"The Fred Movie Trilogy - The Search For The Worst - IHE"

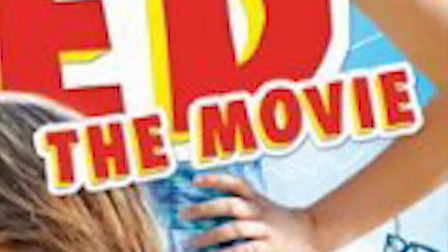248s
Starting with Fred the Movie.
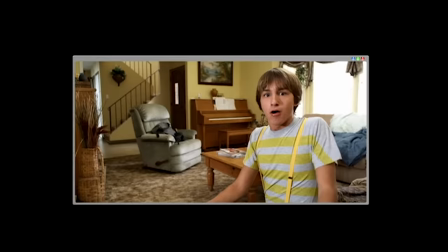252s
The film begins with a half-screen computer window of our main character, who I'm sure you're very surprised to know is Fred Figglehorn.
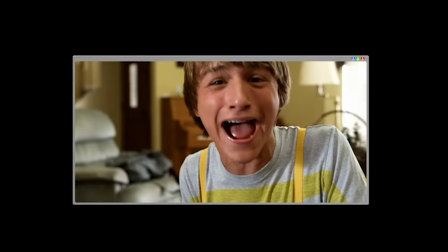261s Friday.
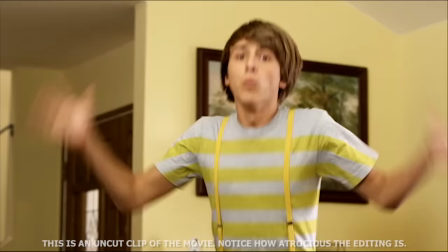262s
Who I guess is video blogging in a reference to his YouTube channel, even though later on he continuously breaks the fourth wall without it seemingly being confined to him video blogging.
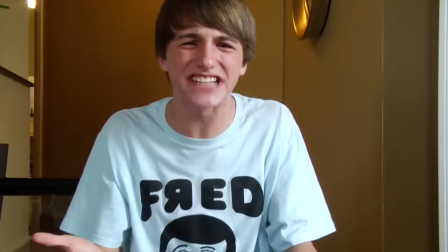270s
He just kind of talks to the audience when he feels like it. It's basically the only way the filmmakers thought they could make this fucking stupid ass character work in a movie.
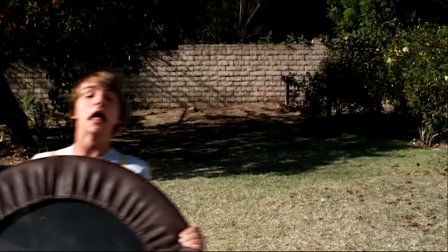278s
You'll notice his probably trademarked high-pitched voice is a little bit different compared to how it was on his channel. It's crucial in our relationship because
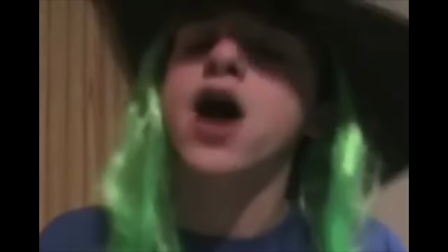286s This is amazing!
On his channel, the footage is simply sped up to give the illusion of a six-year-old with a high-pitched voice.
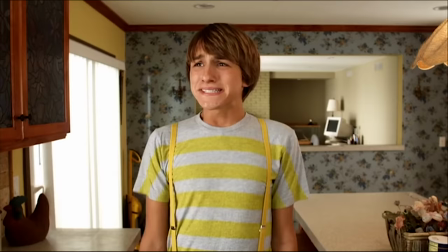292s Okay, well, peace out, home dad, bye!
But that would be incredibly infuriating after 3 seconds in a movie.
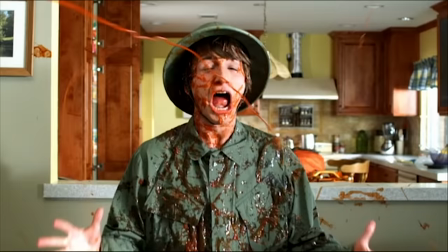298s
So instead, they decided to pitch shift his voice, so they can keep the funny, lol, high-pitched screaming Fred is so famous for.
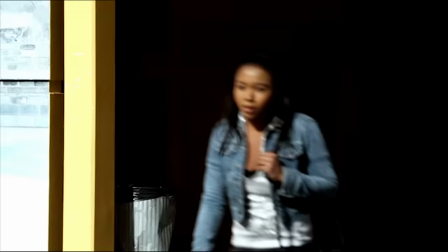306s
Oh wow, so funny!
Wee, funny, funny!
He goes to school where he's not only established as being a fucking weirdo loser, like, come on,
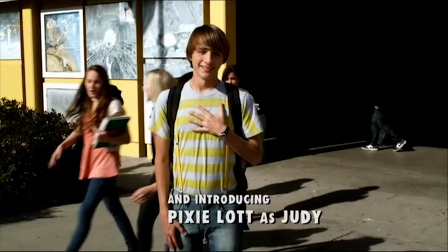314s
he deserves to be picked on if he wants to wear suspenders and tuck his t-shirt into his jeans in 2010,
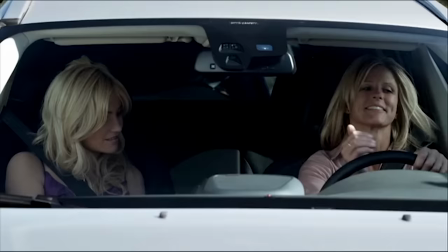319s
but he's also set up as being a creepy stalker as well.
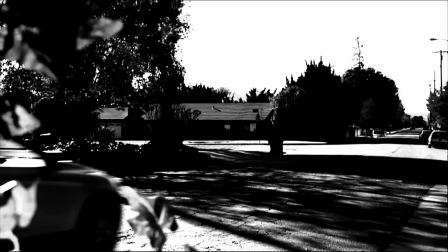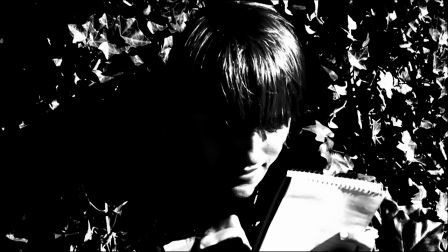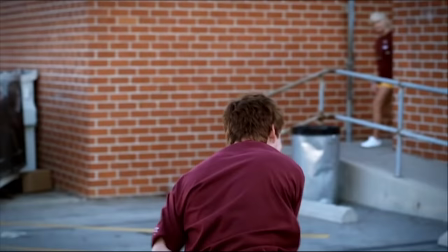333s
The girl he's stalking is called Judy, played by the pop star Pixie Lott, who unsurprisingly is fucking awful in her debut film.
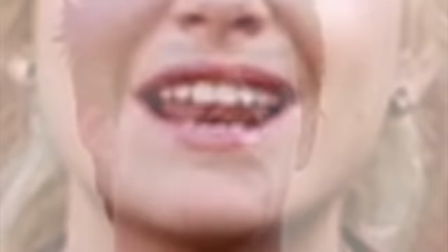340s Kevin, just leave him alone! Just leave him alone!
And she was never in a movie ever again.
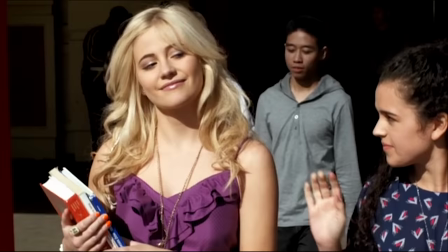346s
Look, the plot of this movie is not complicated. Fred wants a girlfriend. He likes Judy and wants Judy to be his girlfriend.
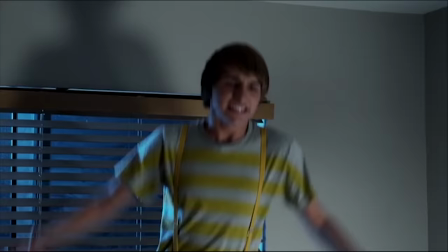352s
Judy lives next door to Fred. Funny, hilarious antics ensue. If Fred's voice immediately grates on you to the point of infuriation within mere seconds, which,
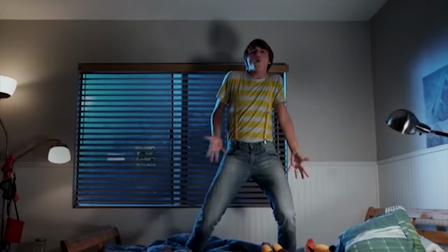360s
let me clarify, I cannot blame you for, I am burning on the dance floor.
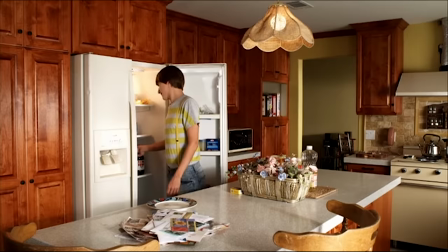366s Whoa.
Then these movies will basically be insufferable for you. You will not be able to finish them.
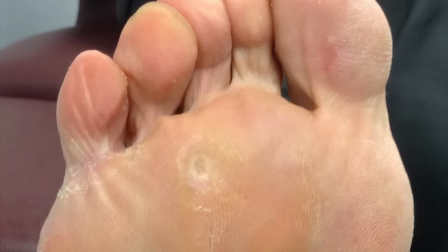371s
But for some reason, the voice doesn't really get to me. I think annoying characters can actually be quite funny when they're done right.
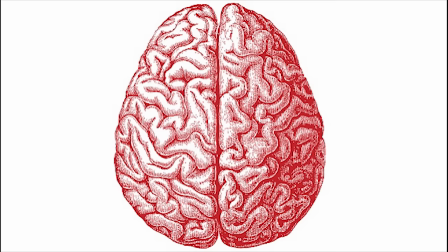377s
Maybe I've just seen so much shit at this point that I've built up an immunity, kind of like a callus, on my fucking brain.
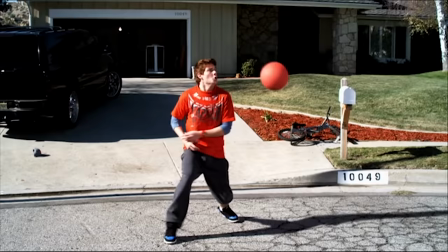382s
When this film is at its best, it kind of reminds me of a live-action SpongeBob SquarePants.
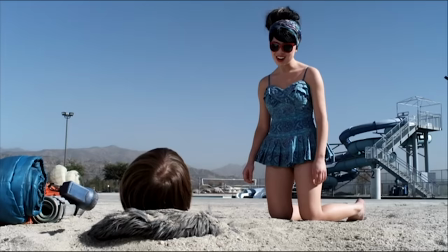386s
They're both weirdo losers who have annoying voices, and both have comedy that revolves around quite random, ludicrous, surreal, and physical comedy.
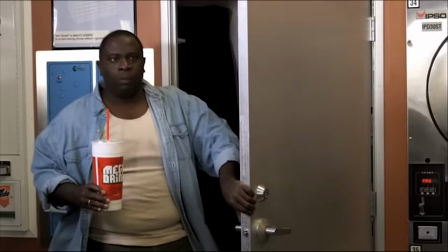394s
Except the good episodes of SpongeBob have a bit more leeway because it's a cartoon,
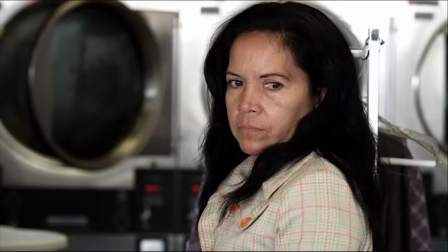399s
which doesn't have the restrictions of filming real-life people, so it can fully embrace the weirdness.
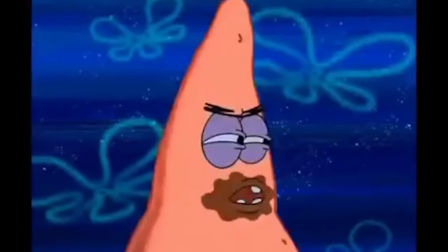403s
And to its credit, SpongeBob actually has punchlines.
You took my only food!
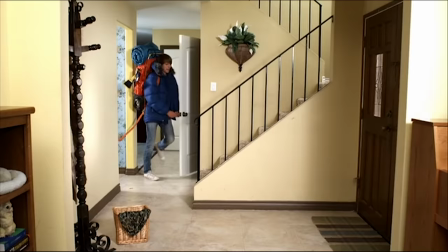410s Now I'm gonna starve!
And enjoyable stories that are fun, goofy distractions for 20 minutes.
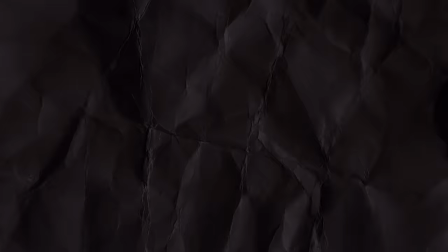417s
You do realize quite quickly that Fred doesn't have much variety in terms of how they play him for comedy.
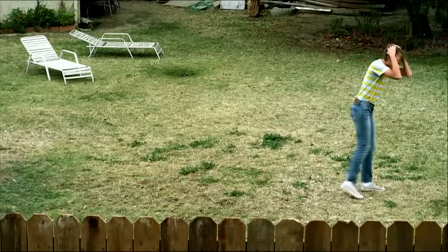421s
There are two types of punchline in the Fred movie. He either screams or falls over.
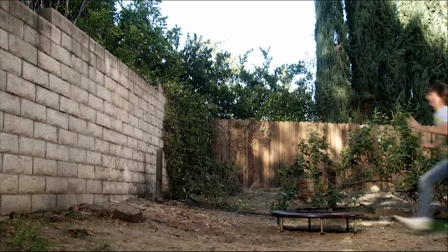428s
That's it. After you've heard him scream once, or get hurt once, it quickly starts to get stale.
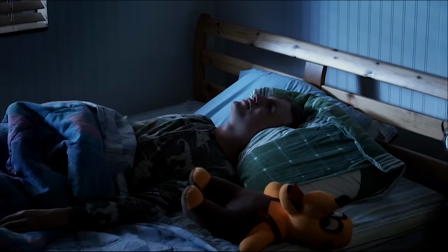434s
Pulling off comedy that is actually funny in a movie is not an easy thing to achieve.
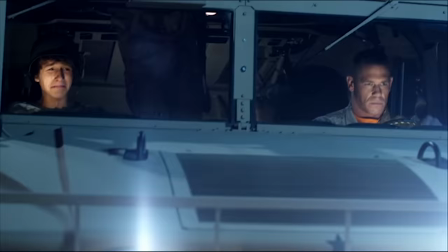440s
Ideally, you kind of want to structure it almost like an action movie.
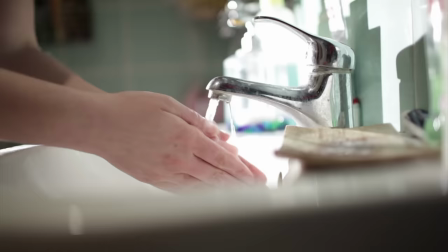442s
You don't want the best part of your movie to be the opening scene or first act, so then everything after it pales in comparison and leaves you wanting more of what you've already had.
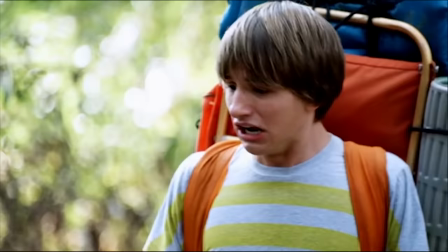450s
You don't want to blow your wad too early. You gotta drip feed just enough entertaining antics until a climax near the end that leaves you satisfied.
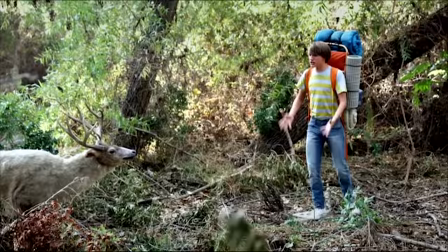457s
Now, of course, when you only have two types of punchline, two types of fucking joke, and such a simplistic story, you can't really do that.
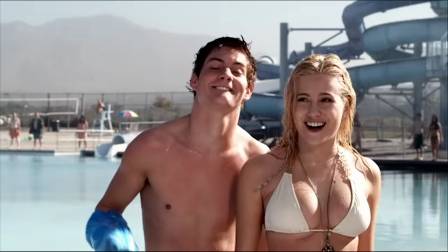465s
So the Fred movie becomes extremely predictable, not only in terms of the paper-thin plot, but also with how every single scene is going to conclude in terms of comedic value.
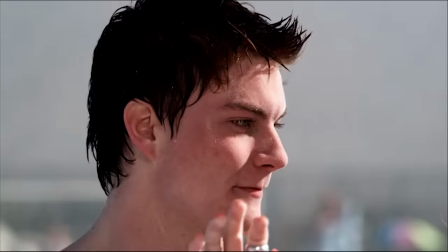474s
Let me show you an example of a scene that falls completely flat in terms of comedy, and isn't the least bit funny at all.
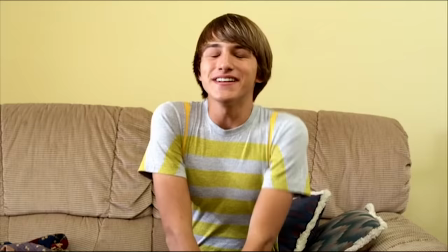479s
Fred says him and Judy are inseparable.
I'm taking things to the next level with Judy. We've been inseparable lately.
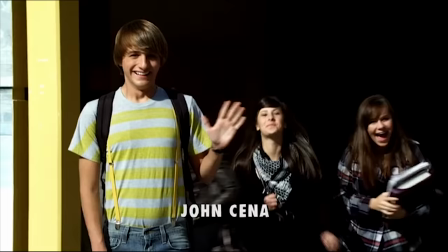485s
Which is obviously a lie, because we've already seen that she might as well not know that Fred exists. So Fred is obviously completely deluded.
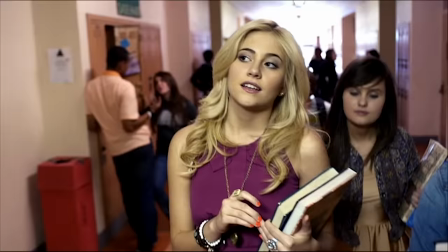491s
So I guess being deluded is funny. Then we cut to a hallway shot where Judy says she might host a party.